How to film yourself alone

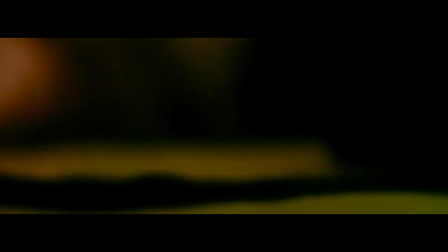[0:01] Amidst the fury of a stormy night, a storyteller's restless slumber is disrupted by an electrifying idea that ignites his imagination.
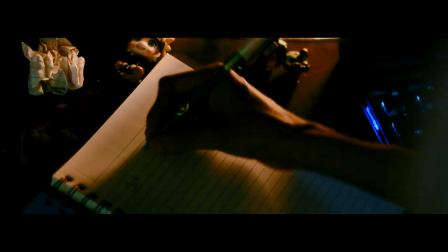[0:10] With lightning as his witness, he pens his creation, infusing the page with the intensity of tempest.
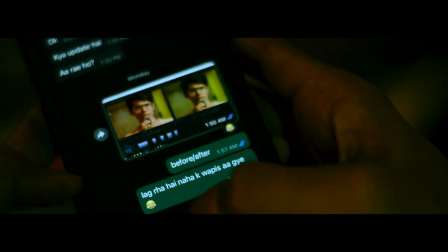[0:17] Excited to share his vision, he texts his friend. Hey!
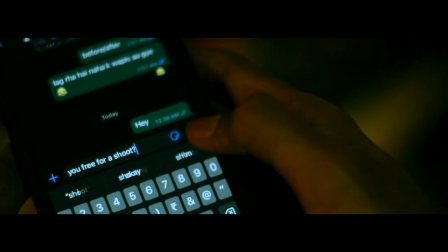[0:25] You free for a shoot? And he waits.
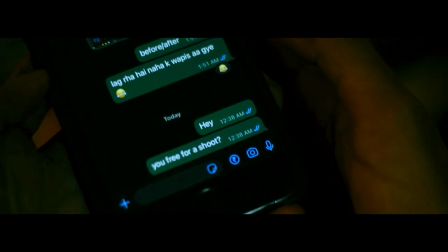[0:32]
and waits and
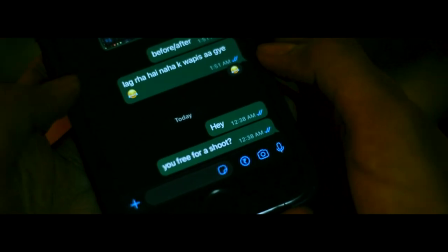[0:36]
waits but he doesn't lose hope but a crushing refusal leaves him disheartened
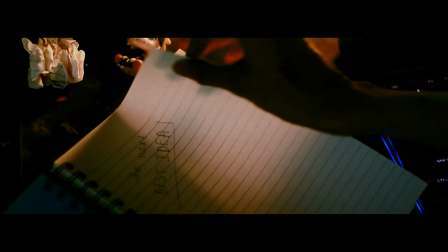[0:42]
but even in the face of rejection and solitude he'll continue never mind he quit the problem of shooting a cinematic sequence of yourself is you need somebody to shoot it for you and let's be honest nobody will be there for you 24 7 Welcome to the channel where we delve into the magical world of cinematic storytelling. I'm Ankit Bhadaraj and today we have a topic that will help you elevate your self-filming game and create stunning visuals. So let's dive in.
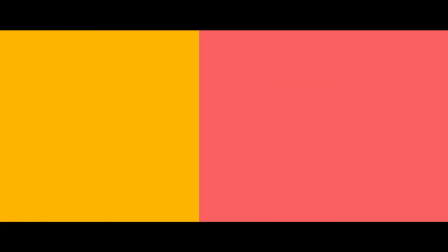The easiest shot you can achieve by yourself is by using a tripod. When going solo, you should invest in a good tripod. A stable camera is essential for achieving a smooth and professional looking shot. However, tripod is not the only solution.
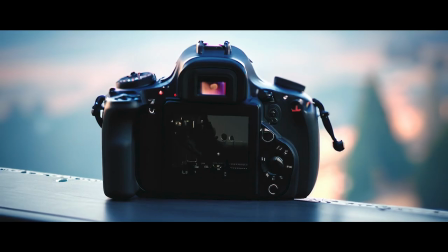[1:34]
You can totally be creative and use any surface, allowing you to capture sturdy footage while you are in front of the lens. Now that you have a steady base, let's talk about framing. Whether you're shooting inside or outside, framing plays a crucial role in creating a captivating video.
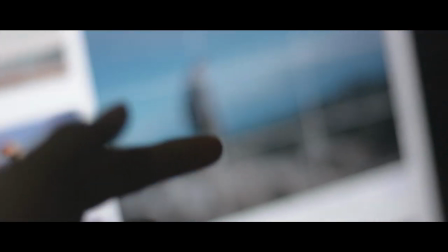[1:52]
When filming yourself, pay attention to the composition of the shot. Use the rule of thirds to position yourself off-center, creating a visually pleasing and balanced image.
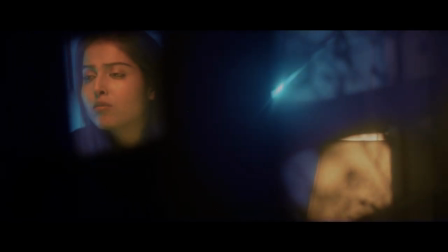[2:01]
Experiment with different angles and perspective to add depth and interest to your shots. Just one frame can make your video look stagnant and monotonous after a certain time. To keep your audience engaged, you should keep switching your locations.
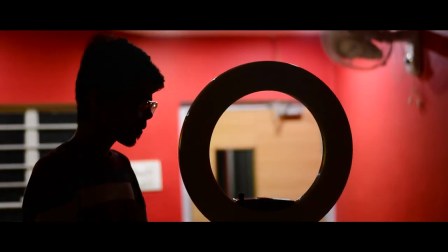[2:17]
Take your viewers on a visual journey by filming at different places. By switching locations in your edit, you add visual variety and create a more dynamic storytelling experience. Now let's take it up a notch and add visual storyline to your videos. Even if you're talking about a particular subject, incorporating visual narrative can enhance your viewers' engagement.
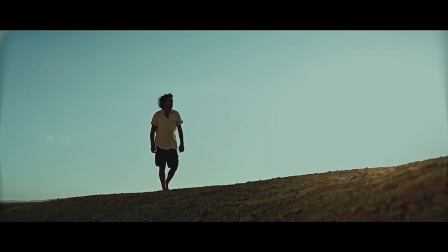[2:38]
Think about the emotions you want to evoke or the message you want to convey. Plan out visual sequences that complement your storyline. This could be capturing the process of creating something, your daily routine or maybe a mini travel log. By weaving together your words and stunning visuals, you'll create an immersive visual experience. In addition to these points, there are a few more techniques you can employ to tell a story in a beautiful visual manner. One technique is using creative camera movement. Camera movement can help guide your viewers attention and create an engaging visual experience. Now I know most of us don't have access to remote sliders and robot arms. The thing you can do is to shoot in a high resolution and add movement in the post.
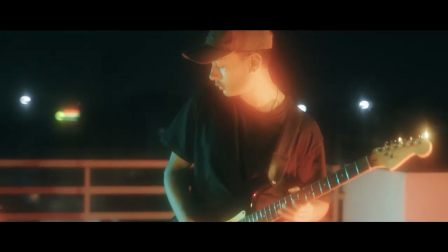[3:23]
Another technique is the use of atmospheric elements. Incorporating elements such as smoke, rain or fog can add a sense of drama and cinematic ambience to your footage.
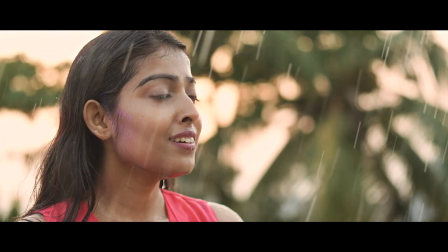[3:34]
These elements create a visually stunning backdrop that enhances the mood and storytelling.
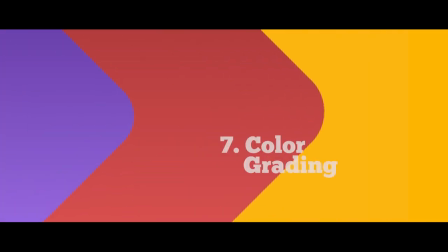Lastly, pay attention to the color grading. Color plays a very crucial role in setting up the mood and tone of your video. Experiment with different color grading techniques to achieve the desired cinematic look. You can either use a LUT file or color grade manually to get a consistent color palette that enhances the overall quality of your video.
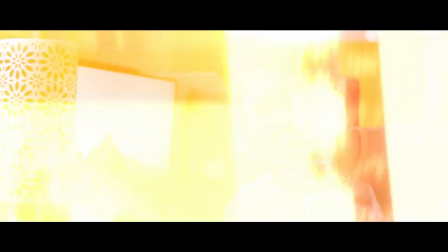[4:00]
By the way, watch this video if you want to learn how to color grade like a pro. If you found these tips helpful at all, don't forget to hit the subscribe button.